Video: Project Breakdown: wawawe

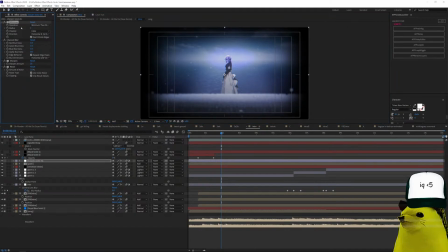(4:25)
So it's minimax effect and a radius of 1 and don't shrink edges. And it's minimum then maximum. You can see here.
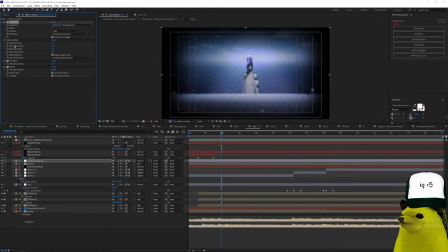(4:34)
And then channel blur 1111 just to semi blur the RGB. Then sharpen, because I like sharpen, and noise. Then I did a grain effect.
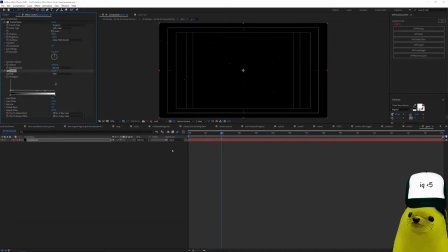(4:45)
You know how I made the grain effects? I use fractal noise and levels, and then I just make it move with evolution options. Here, evolution options. You can see random seed, and I made an expression. Let me show you.
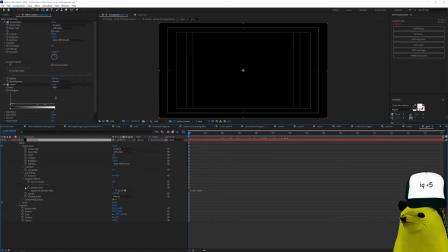(5:07)
Evolution options, random seed. There you go, time times 1080. Okay. Let's go back into the intro.
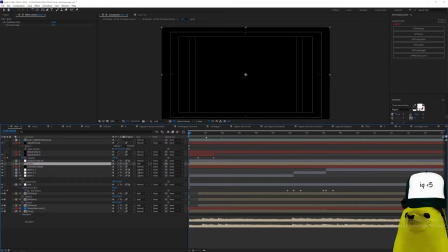(5:16)
Alright, we have that.
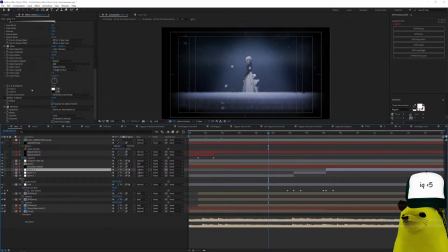(5:20)
Then this glow CC, the only difference in these 3 layers is it's the same 3 or 4 effects here, but I just changed a little bit according to the scene. So I use curves and so to make this look more like aesthetic VHS style,
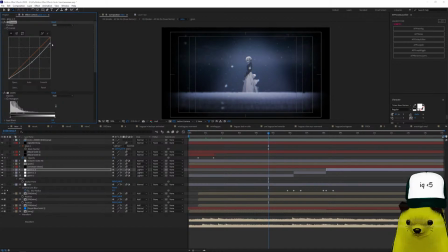(5:36)
you know, like vinyl. I know that's how you pronounce it. You know, like deteriorated. Okay. Then levels here, glow. I maintain a glow because the glow makes it look cool. And again minimax, right?
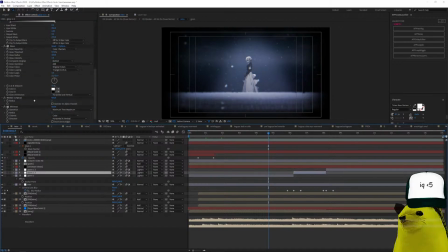(5:54)
So there's 2 minimax on this one, and I have glow CC again, and just different settings for the levels. Okay. I made a slider here. Actually, there's no slider here, but the blur here is for the sound of the tan na na na.
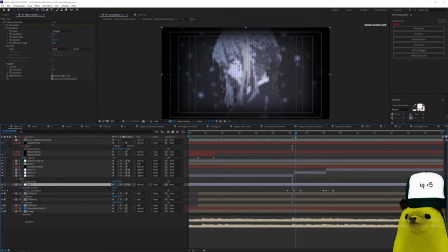(6:13)
You see the blur transitions. That's the blur.
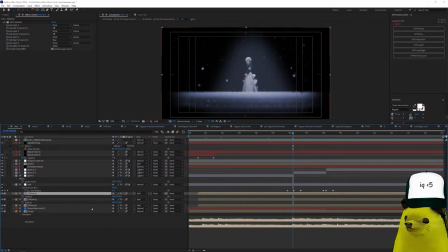(6:18)
Alright, now here you can see I have 3 layers, and this is for every single composition of this project. There's with set channel so that I can do the RGB. So you can see here. So red, green, and blue.
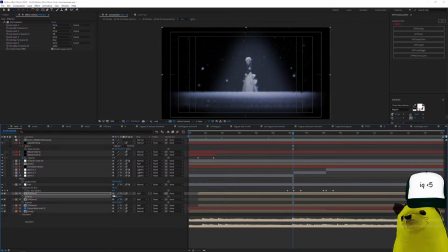(6:37)
And I just moved the position here, 1962 by 1964, and this one is 1960, and it's on add mode, and I have here's a blue solid, but it's colored black, and in the rest of the compositions,
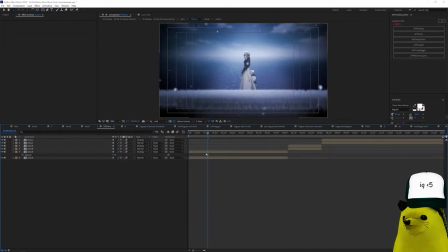(6:49)
it is black. Okay. Now, here inside the RGB pre-composition, you can see that I also have these compositions on different settings, and this applies for every single composition on the rest of the video as well.
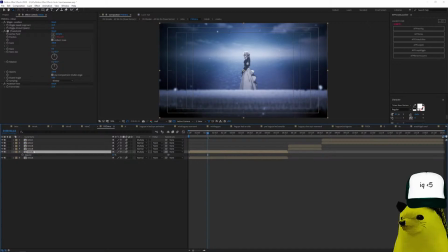(7:06)
So I added a wiggler that moves on this with these aspects, and a transform and a posterize time. On multiply by 15 on opacity, you can see.
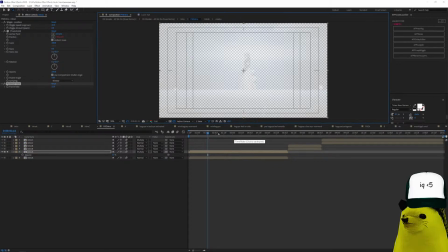(7:23)
Well, you can barely see, but in full, you can see that there's like a shadow. You see this? Alright, this is just a shadow to make it look more deteriorated, old video style.
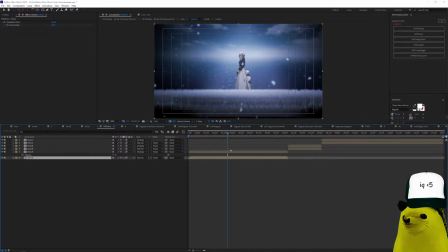(7:36)
And this is the main one. Alright. You see that also adds to the vignette style.
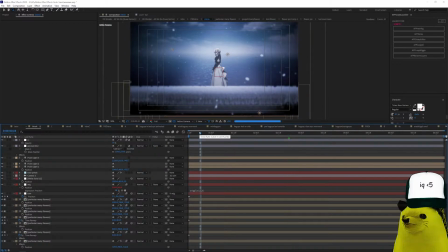(7:41)
Alright. This is the first composition. Here I also have a CC hue saturation. I use the same blue thing for the hue and saturation. To achieve this color, you just use the hue and saturation, colorize hue, colorize checkbox, and 224, and that's it.
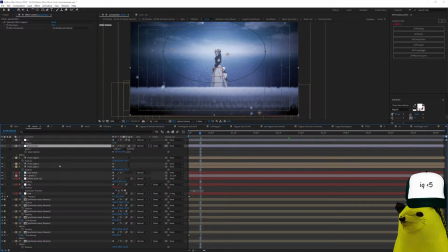(8:00)
And then I added a blur so that it blurs these ugly flowers. I have 3 lights that I duplicated on all of the video. It's the same 3 lights on every composition, and I don't know why it's not the same triangle I always use, but it's this way, and the 3 lights are,
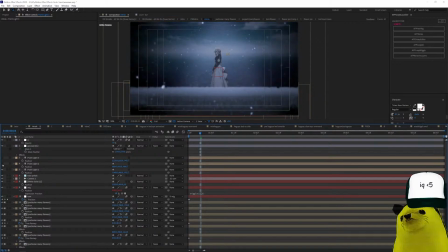(8:21)
you see, 1 light makes it this way, and then this way, and then this way, right?